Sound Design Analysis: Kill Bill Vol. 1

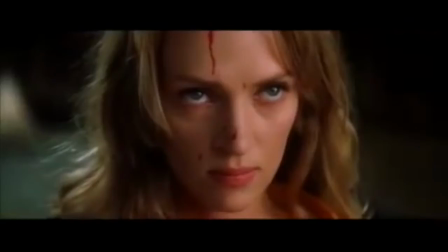You are feeling more intense, that between the bride and Oren, the looks that they're giving each other with the music, that there's certainly something going on there. In addition, the music sounds very warlike, almost symbolic, that the bride is ready to go to war with her former assassins that tried to kill her.
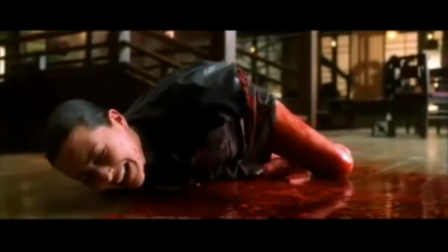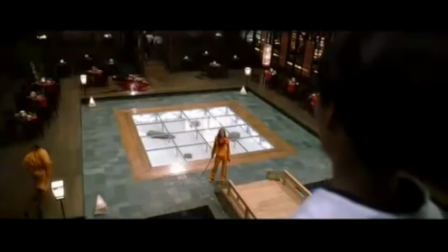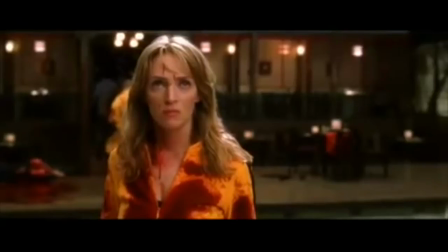Once again, another Tarantino element added in some of his action thriller movies is a little bit of comedy. As you see right there, as Oren tells the Charlie Brown dressed Asian man to leave before the chaos gets worse.
McGee.
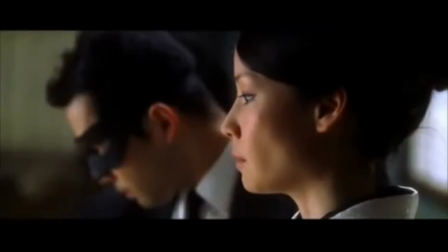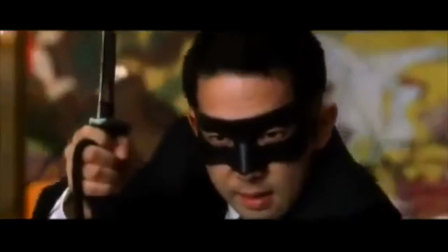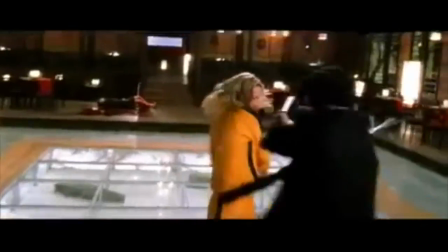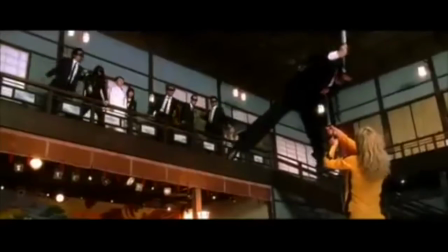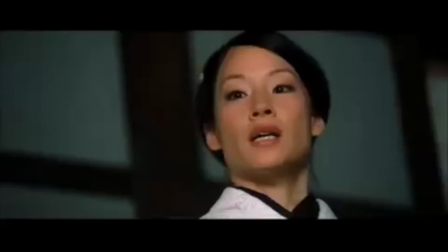What I saw in this little snippet of the fight and the rest of the fight is Tarantino's influences from Japan, specifically in the sound effects and many of his shots.
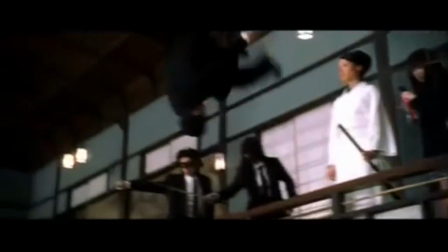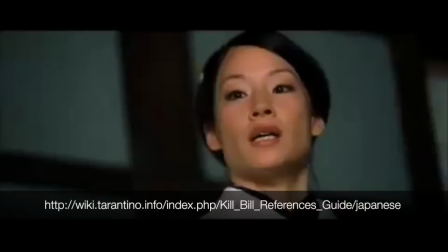On wiki.tarantino.info, there's a whole index of Kill Bill references guide from the Japanese film universe, where it lists all the different movies he has taken things from, like fight sequences and shots and different things he liked, and put it in his movie as well.
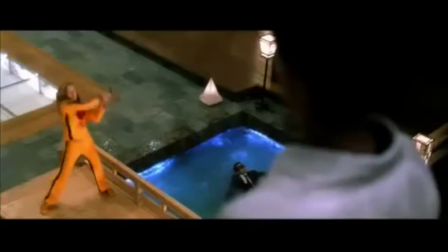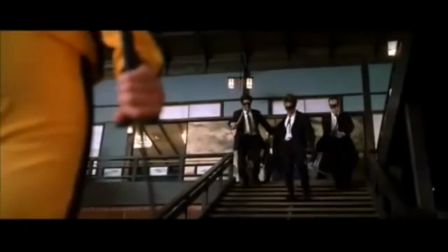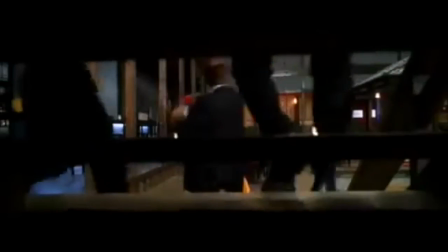As you can tell now, the music in the scene is no longer there, leaving only the dialogue and the sound effects. This was put in for our attention to be focused on those two things, the dialogue and the sound effects. The only dialogue in the scene is the Crazy 88 gang screaming and running down the stairs,
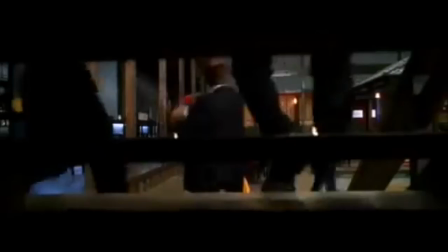while the sound effects in the scene is of the swords and of them running down the stairs, the stomping down the stairs. This was added, I think, to focus our attention on those characters exactly, to focus on the Crazy 88 running down the stairs and of the bride getting ready to fight them.
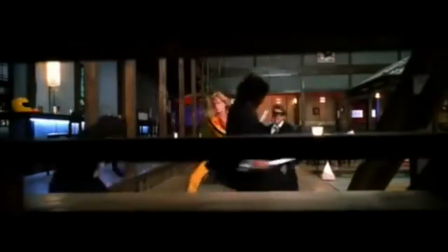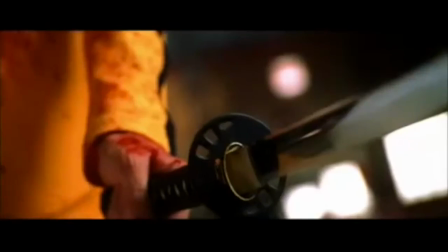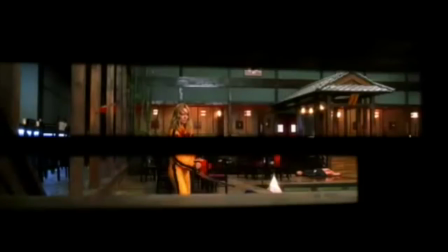This beautiful shot by Tarantino certainly gives us a different view of the fight that we haven't seen in the film yet from under the stairs, which is very cool. In addition, many of the sound effects added are the slicing of the different members, and one of the most interesting things is the ringing of the sword is added too.
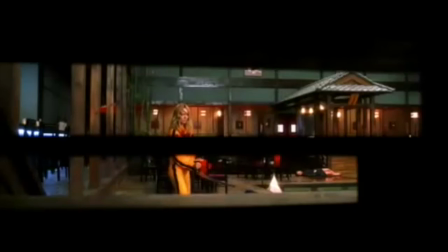And you even see the bride stop the ringing with her hand, showing a little continuity with the sounds and the picture.
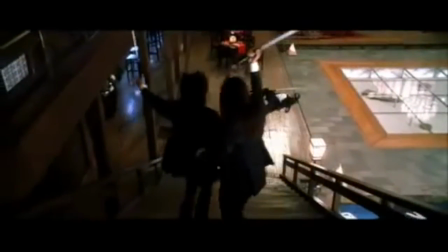Now, I found this 10-second segment interesting because Tarantino and Coen did something they haven't done throughout the scene, and that's put little to no music or sound effects. It almost creates the same effect that putting a lot of music or sound effects in does. It intensifies the scene.
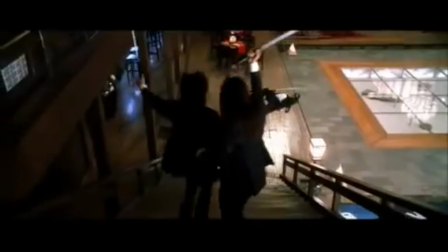It almost feels like the calm before the storm, as the two men come down the stairs to try to fight the bride.